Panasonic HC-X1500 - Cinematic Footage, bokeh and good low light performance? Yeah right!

Panasonic HC-X1500. Cinematic footage, bokeh, low light performance? Yeah, right.
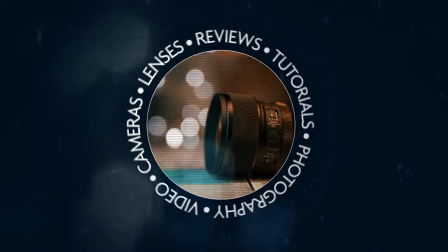If you are here for the first time my name is Pav and here on my channel I talk about photography and video related gear so if this is something that you are interested in then please consider subscribing. This is not a review of this Panasonic HC-X1500 camcorder but a follow-up video. I have already reviewed it last year and the link to my full review is in the description below and up here as well.
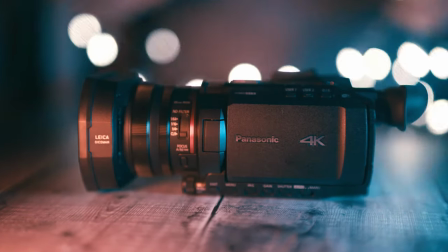In this video I wanted to answer a few questions a lot of you have been asking me and show you a few tricks how to get the most out of it. So I am going to talk about how to create cinematic look with it, how to shoot with nice bokeh, how to much the footage from this camera and any other cameras together it's a low light performance or lack of it and can you get gimbal like handheld shots with it so let's do this cinematic look what is the cinematic look i
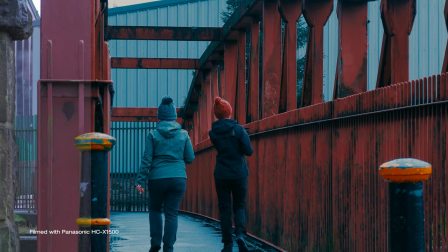find it very hard to define this as it means different things different things to
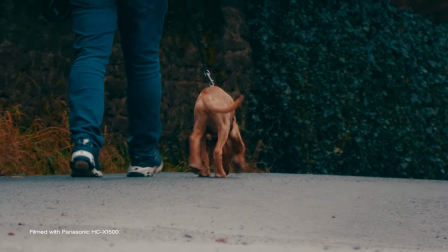different people i guess to me it means that the footage looks more like
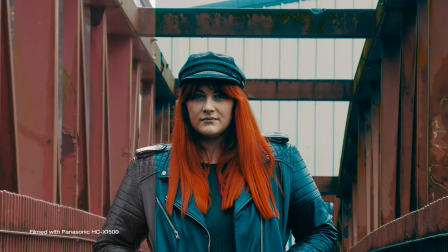in the movies more like shot on film and not with actually a video camera. So how do you use this camera to get that elusive cinematic look with? I think that adding a little bit of motion to your shots is the first step.
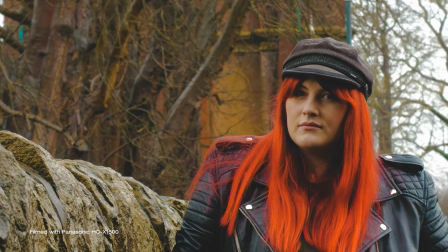Even if it is a handheld pan, move forward or very slow zoom, any motion will help to add that something extra to your footage.
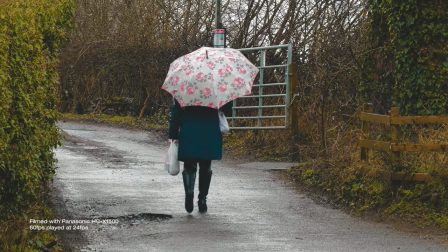Also filming at higher frame rates and then slowing it down always makes any video looks a bit more slicker. Not always practical or good for every type of filming to go slow-mo but if you want that cinematic look, slowing it down often helps. There's very little that you can do to adjust how your picture looks in camera.
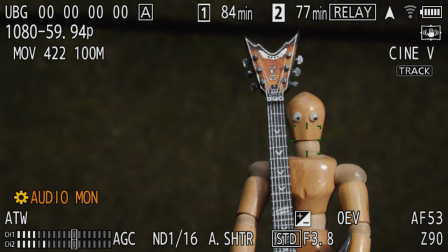You have fully auto or you can add very basic colour profiles that can't be modified in camera in any way.
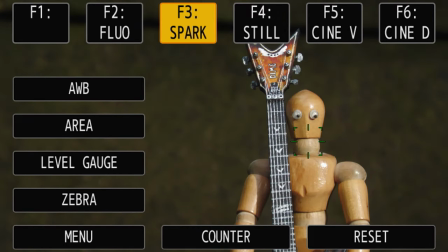I don't think fully auto is that bad but for more control over how you can shape the look of your footage in post, I'd use Cine D profile. The Cine D is just a little bit flatter and easier to push a little bit harder when colour grading.
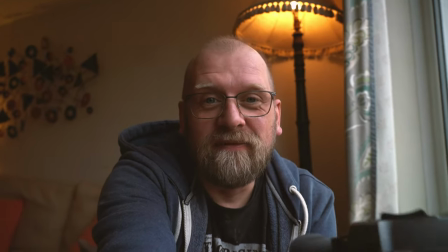You can actually correct these basic colour profiles in the camera
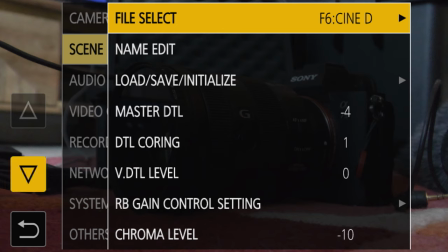but in my experience using it the adjustments are very clunky and confusing even,
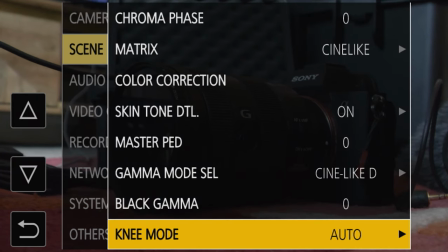hard to adjust and to get specific.
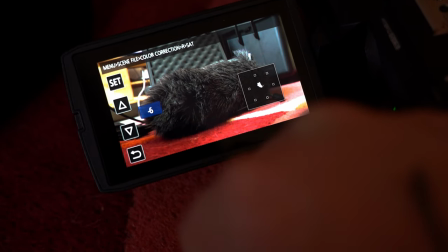Look, yes in my opinion actually it is easier, way easier to do colour correcting, adjusting in post. You don't need to be colour grading expert but adding simple pre-made colour styles lutes to your footage can make a world of difference instantly.
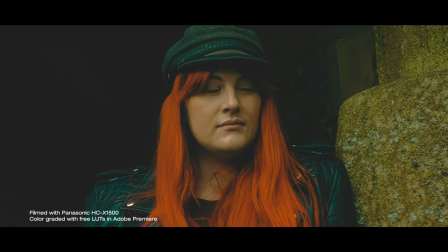Every video editing software comes with some presets installed but getting some extra free lutes
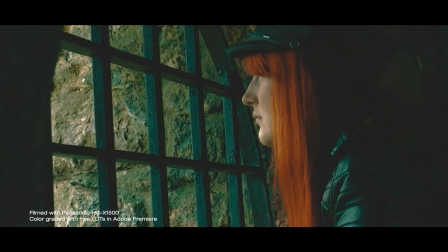to play with is always a good idea and there's plenty available for free.
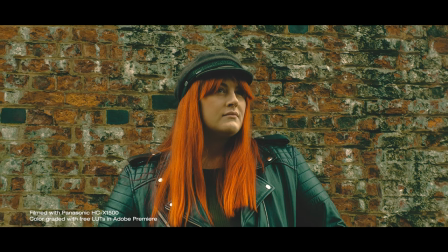And there's a link below in the description to 25 free bundle packs you can get today.
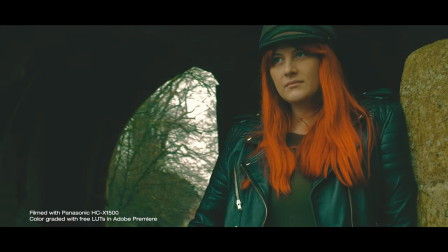Not mine but very handy. The only advice I can give you is that applying loot is not always enough and sometimes you have
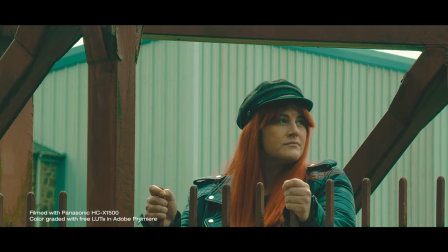to tweak individual clips brightness or shadows as well to match the look better to each other.
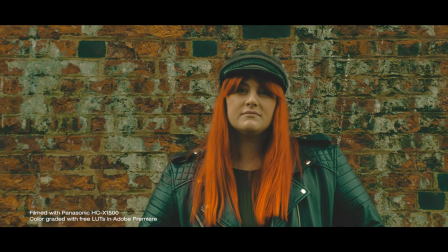It all really depends on the type of shots and not all loots will suit every type of footage.
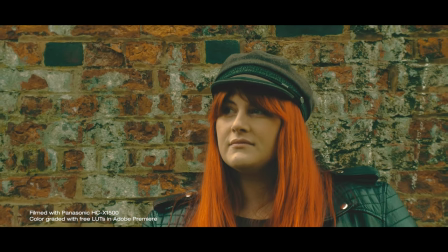So to summarise this you'll need to colour tweak the footage from this camera in edit to get away from a very video look this camera delivers. There's not much you can do in camera, that's how it is, so you can't really cheat in the camera you have to do it in edit. Is it possible to create cinematic footage with it? Yeah absolutely yes, in post. A lot of you have been asking me if you can get really blurred backgrounds, bokeh, with this camera.